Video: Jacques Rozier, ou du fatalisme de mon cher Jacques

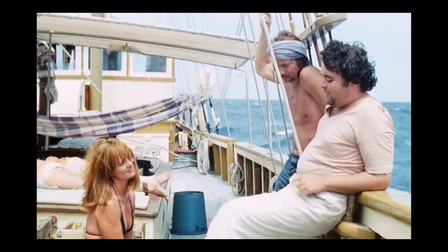Et ainsi de suite. Et oui, pour souligner la singularité de l'aventure que tu offres dans tes films, il faut bien commencer de manière anodine,
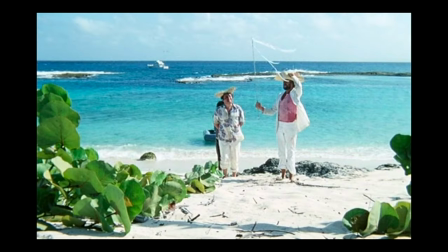dans le quotidien des personnages qui arrivent à nous donner, même à nous, l'envie de fuir et de coloniser notre île.
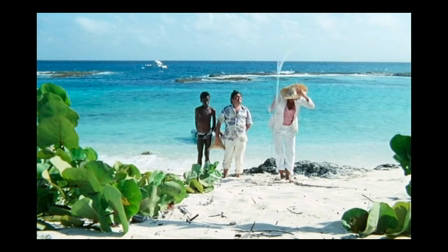Au nom du roi de France, je prends possession de ces terres inconnues. Nous y planterons des bananiers, des caféiers, de la canne à sucre.
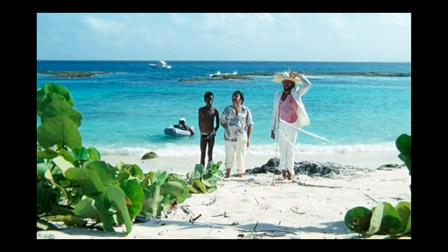Nous ferons venir des noirs africains que nous ferons travailler pour nous.
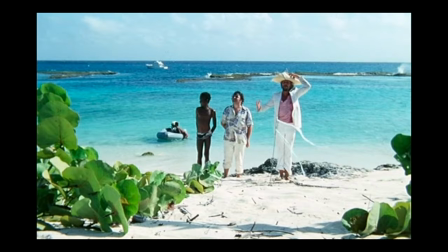Ainsi, nous établirons la prospérité du royaume.
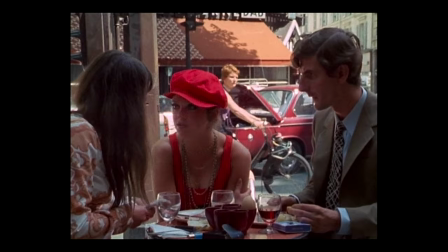Vive le roi !
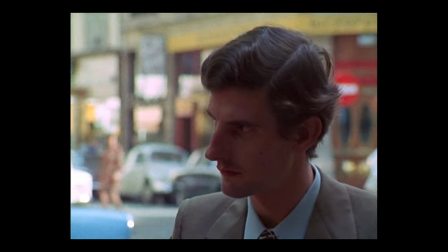Mais ce qui entre en cinéma aussi fataliste, c'est bien à cause du jeu de séparation auquel tu t'attelles et qui provoque les moments les plus tristes de ton cinéma.
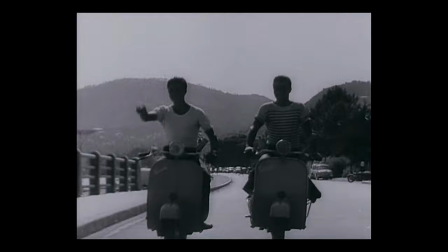Cette séparation peut être multiple. Dans Blue Jeans, tout comme dans Adieu Philippines, il y a un vrai choc des générations.
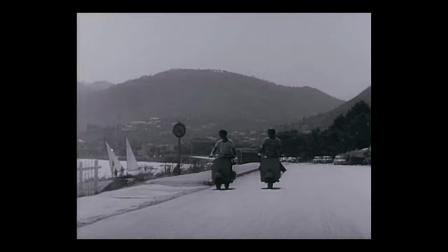Dans le court-métrage, on ne voit pas vraiment de vieilles personnes,
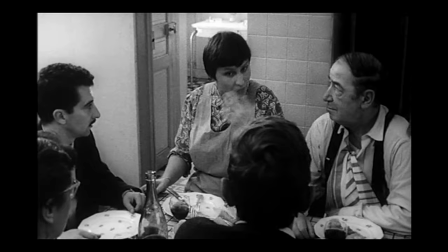ne donnant pas lieu à des scènes comme dans Adieu Philippines où le protagoniste se dispute en plein dîner avec ses parents et des amis de ceux-ci,
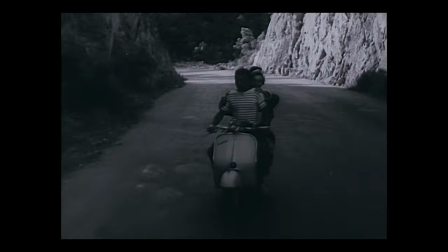et où l'on voit toute la différence entre deux mondes ne se comprenant décidément pas. Non, ici c'est à travers de simples phrases que l'ancien monde va être critiqué.
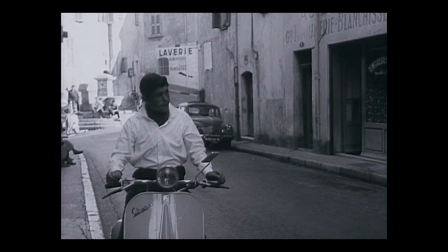Mais qu'est-ce qu'on peut faire après dîner à nos âges? On ne peut tout de même pas passer nos soirées à regarder la télévision.
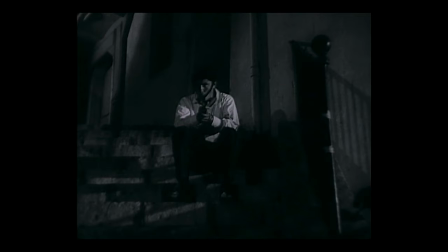Alors on sort.
C'est simple, mais clair. Et il fallait le dire. Et d'un autre côté, le jeu de séparation appelle à une solitude qui est accentuée par la voix off,
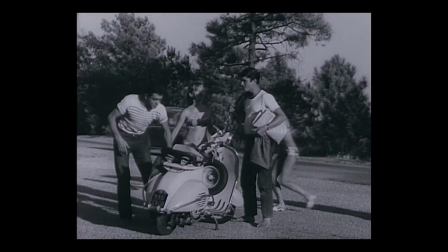ajoutant une vraie fatalité aux vies des personnages, où leurs pensées se distinguent de ce qu'ils laissent paraître,
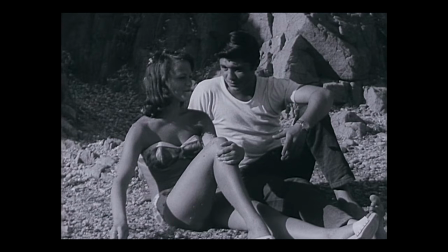à savoir des jeunes hommes beaux et souriants, roulant en Vespa lors d'un bel été à Cannes. Une phrase comme « Alors je lui dis que je l'aimais.
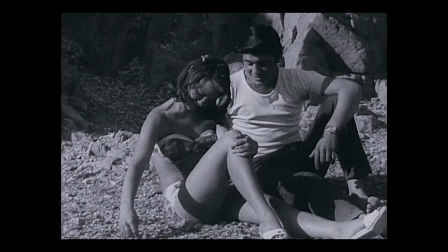Et que d'ailleurs à l'époque de la bombe atomique, tout ça ne tire pas à conséquence.
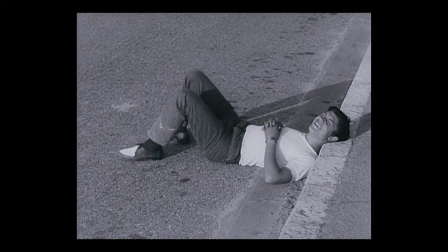» Et bien significatif de la jeunesse adepte de la philosophie du carpe diem qui veut profiter avant que la mort ne les emporte, mais qui n'y arrive tout simplement pas.
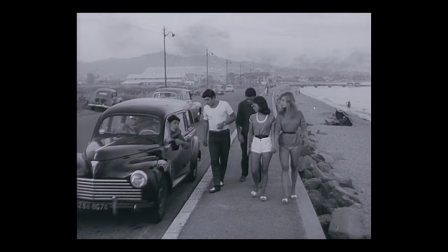C'est un regard bien pessimiste que tu portes sur les personnages dans tes films. T'avait-on dit que tu étais fataliste, mon cher Jacques?
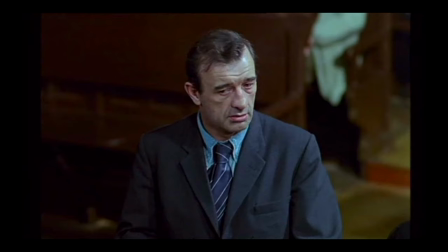On peut aussi parler de la séparation due à la confrontation des langages. Et là, c'est à Main Océan qu'il faut s'adresser.
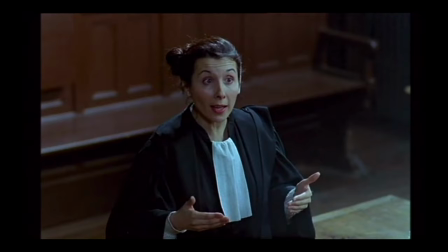Car entre une Brésilienne qui ne comprend pas grand-chose à ce qui est dit, un marin s'exprimant dans son patois, une avocate aimant les grands mots et Louis Rigaud qui...
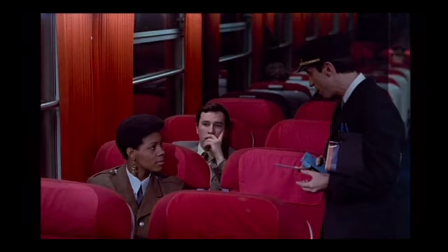Il fallait... Stong à la gare.
Bref, c'est un beau bordel.
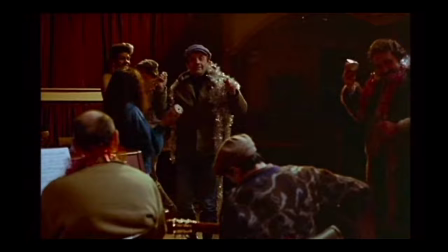Mais heureusement que la musique est là pour unir tout le monde. Ça aussi, tu aimes bien les moments musicaux.
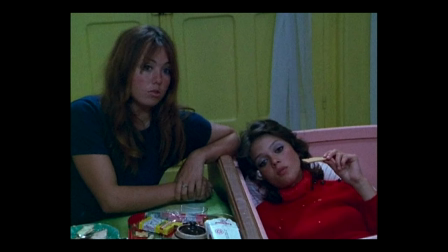Mais il est étrange de remarquer que tes films, très solaires pour la plupart et aspirant à ce qu'on pourrait appeler la flemme estivale,
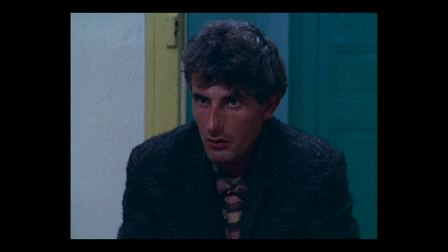ne se passent finalement pas au cœur de l'été, mais plutôt au cours d'une saison mélancolique, lors de laquelle... Des personnages ordinaires prennent soudain une nouvelle dimension. Une saison rosirienne, en somme.
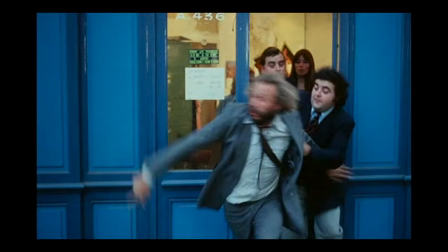Si cela marque souvent le début de l'aventure pour le spectateur et les personnages, c'est une fin pour ceux-ci.
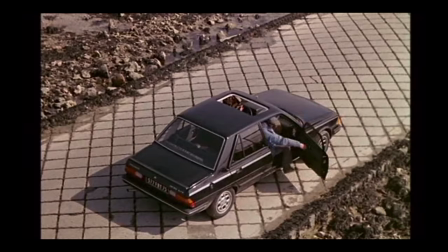Et tu deviens alors un cinéaste des derniers instants, où l'on prolonge le bonheur et la joie de l'été, mais c'est avant tout éphémère.
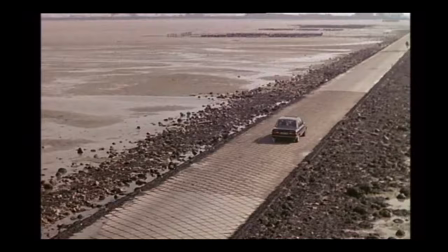D'où la gravité par certains instants, d'où le fatalisme de ton cinéma. En ce sens, les derniers plans de tes films sont ceux d'un départ après une étape.
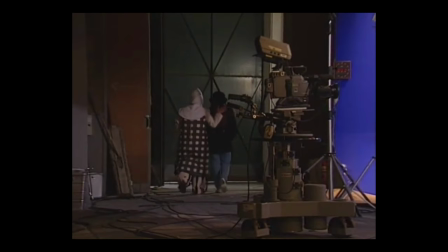Dans Adieu Philippines, Du Côté d'Orouette, Main Océan, mais aussi Marketing Mix ou bien Comment devenir cinéaste sans se prendre la tête, on quitte les personnages après une étape.
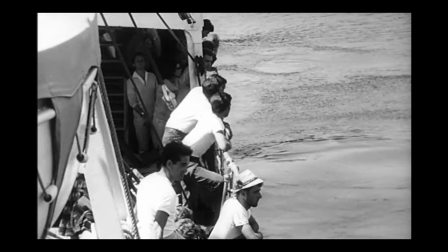Et on les voit en aborder une autre. Le générique nous arrête dans cet élan, nous laissant alors avec nos suppositions, mais surtout un sentiment de mélancolie.
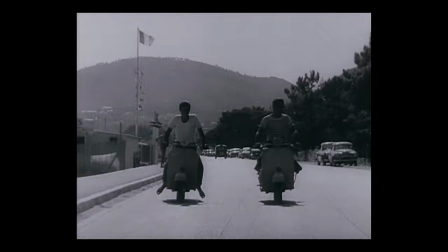Même si Blue Jeans peut être assez différent de ce point de vue, car on quitte les personnages comme on les avait connus, à savoir en train de draguer au bord de la plage, plusieurs choses changent,
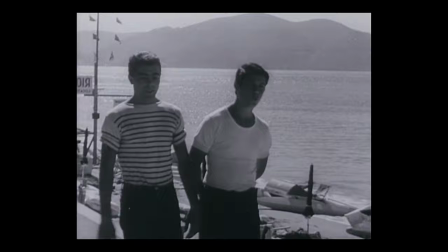comme le fait qu'il ne soit plus en Vespa, arme fatale du dragueur des plages canoises, mais surtout le regard du spectateur,
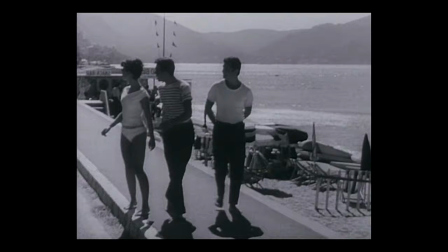qui voit ces jeunes déambuler autour des plages et qui passe de la joie à la tristesse. Terminer tes films...
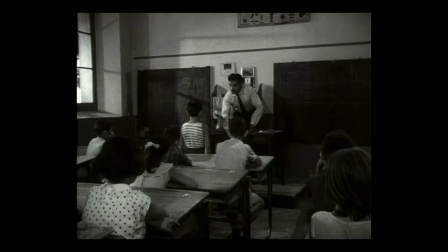Pas de spleen, on aura tout vu chez toi, mon cher Jacques. Mais comme on a pu le voir, tu n'es clairement pas un cinéaste productif.
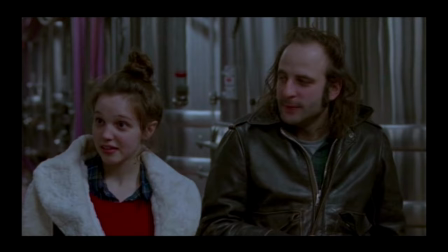Pourtant, tes films ont clairement marqué une époque, et même des cinéastes, car tu t'es inspiré de grands maîtres. Mais beaucoup de jeunes se considèrent maintenant comme tes apprentis. Mais alors, Jacques Rosier, qui es-tu vraiment?